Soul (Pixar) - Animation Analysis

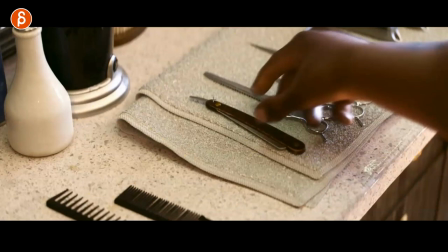32:02 I mean, this could take this out where this feels just slightly not real, but this could easily be just photory.
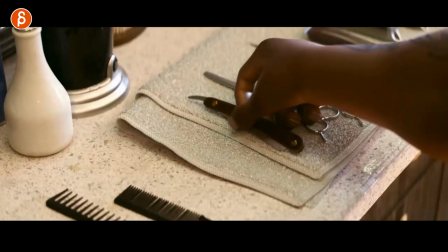32:10 Look at this. You got a little influence of this on the towel.
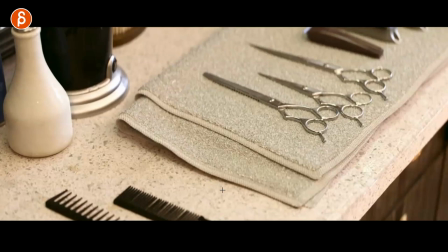32:15 look at that render i mean look at this it's just a beautiful render again nothing animation and then look at this render
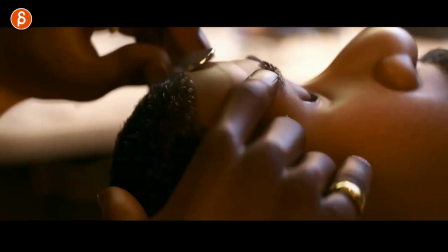32:21 look at that the squishiness of the skin a little wetness the hair
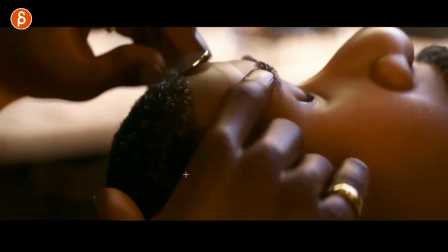32:28 the skin color the lighting it's just such a beautiful shot i don't know i said to fill that in there i know i know i know but nothing
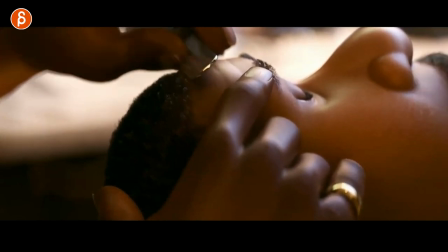32:37 with animation analysis but this it just i don't one those breaking my brain visually look at how much the fingers are influenced i mean when
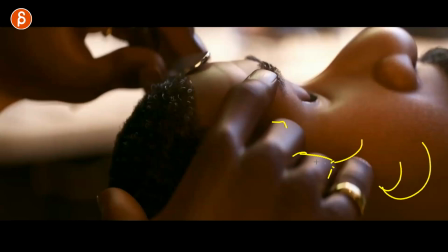32:46 he talks right you got the cheek moving and these are pressed against the face so when he talks look at the fingers look at that there's still movement okay so i'm gonna switch over to actual animation analysis look at the slight rotation in the finger you can see there's a pressure point here
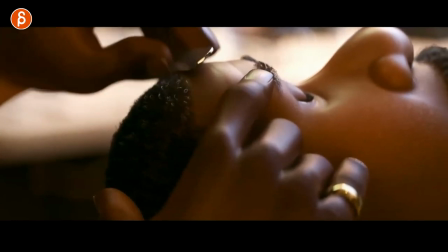33:02 because it moves a bit less but then you can see the change of the joint here absolutely
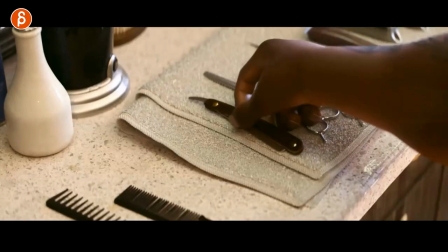33:07 amazing i I love just details like that, finger animation, the squishiness, all of that.
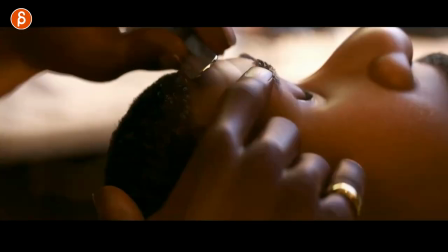33:14 It's just really well done.
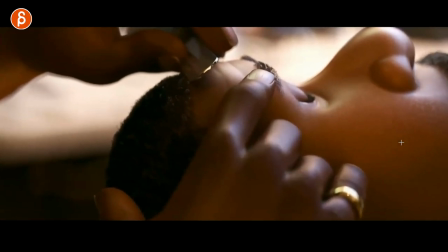33:15 You can see how there's more movement of the pinky here as opposed to the other ones just because there's more movement here through the jaw and then cheeks, and this rests on the cheek.
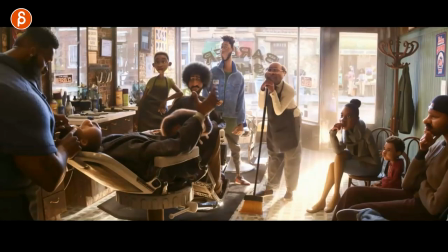33:24 Crazy town. Also, just generally, really, really nice sequence. Look at that. I'm going to frame this. Not that this was included, but since I still have that in my capture, the contrast of everybody listening, just the posing. You can see they all are in a different, in a way, lean. Really nice.
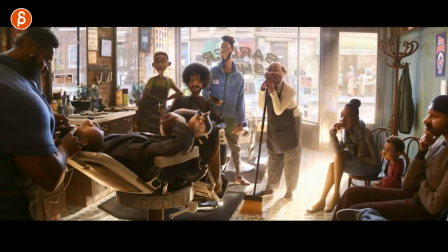33:43 Just like a great display of just here, a bunch of characters, but make them look like they're really listening, except a little turd. And different posing, the contrast, nice grouping of the fingers. Just really nice.
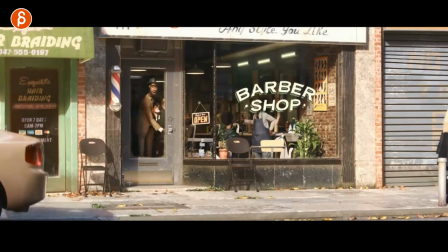33:55 Anyway, and this one is another one where you think in terms of body mechanics and what you could do, especially when a student asks, so here's my next assignment, what should I do? and you if you watch my channel you're probably so tired of this but sets i love sets just this door
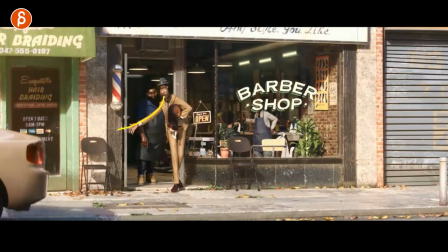34:13 gives you the opportunity to do a walkout with a different type of move also this would be your prop in this case it's alive but
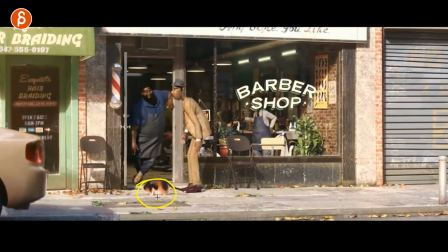34:21 it's a bit of a tiny weight thing right you can bring it down also you can just add creature animation to your shot but just that whole moment there's a lot of complexity and interest in all of this and this is why I feel like imagine your shot you can always make this closer
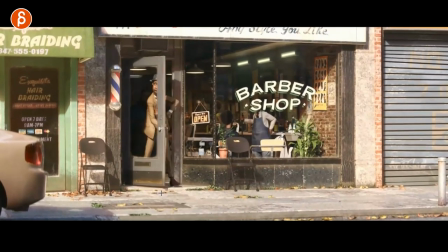34:36 in terms of framing there's a lot you can show off you have also a bit of an elevation change just a little bit right there's so much
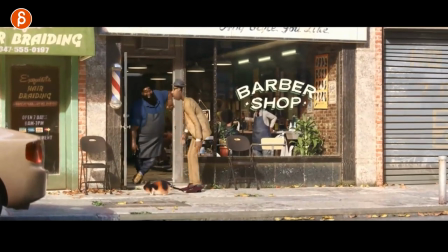34:44 complexity in all of this and then I love that like that goes back into a lecture that I had about posing like this is not your rig
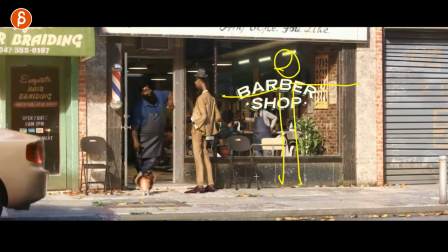34:53 like your rig comes in straight arms up t-pose and then a lot of people a lot of people it's very generalizing almost mean but a lot of students let's put it this way a lot of beginner students just put those arms up or down i should say arms are down and then they start
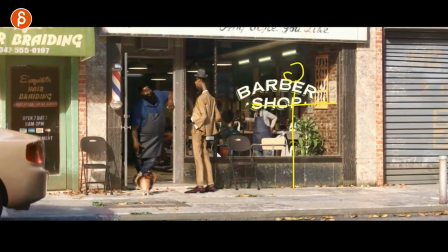35:08 animating but that to me is you go from a t-pose where that's the rig default and you just bring it down and then you start animating but that's not the character default imagine this is your character default that is the constant and attitude and relaxation of the character.
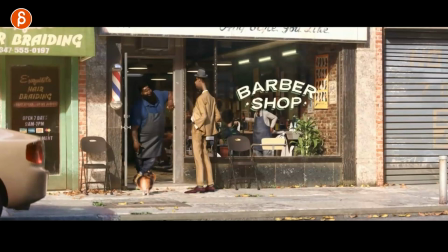35:24 A really nice line of action, just the body, spine like this. And then you start animating. Then all of your acting choices have this as the main construct.
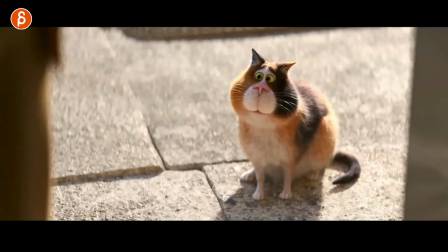35:33 I think that's just really, really great. You can see this as I'm scrubbing forward when the character is done. Look at that.
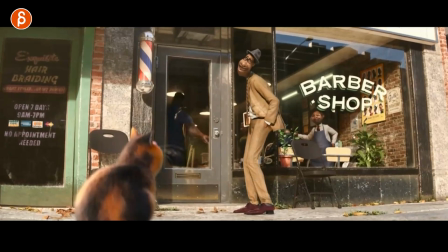35:39 This is a beautiful pose. And you get into the reversal of this, right? For contrast, this is a funny pose. And then look at that. It's a beautiful change.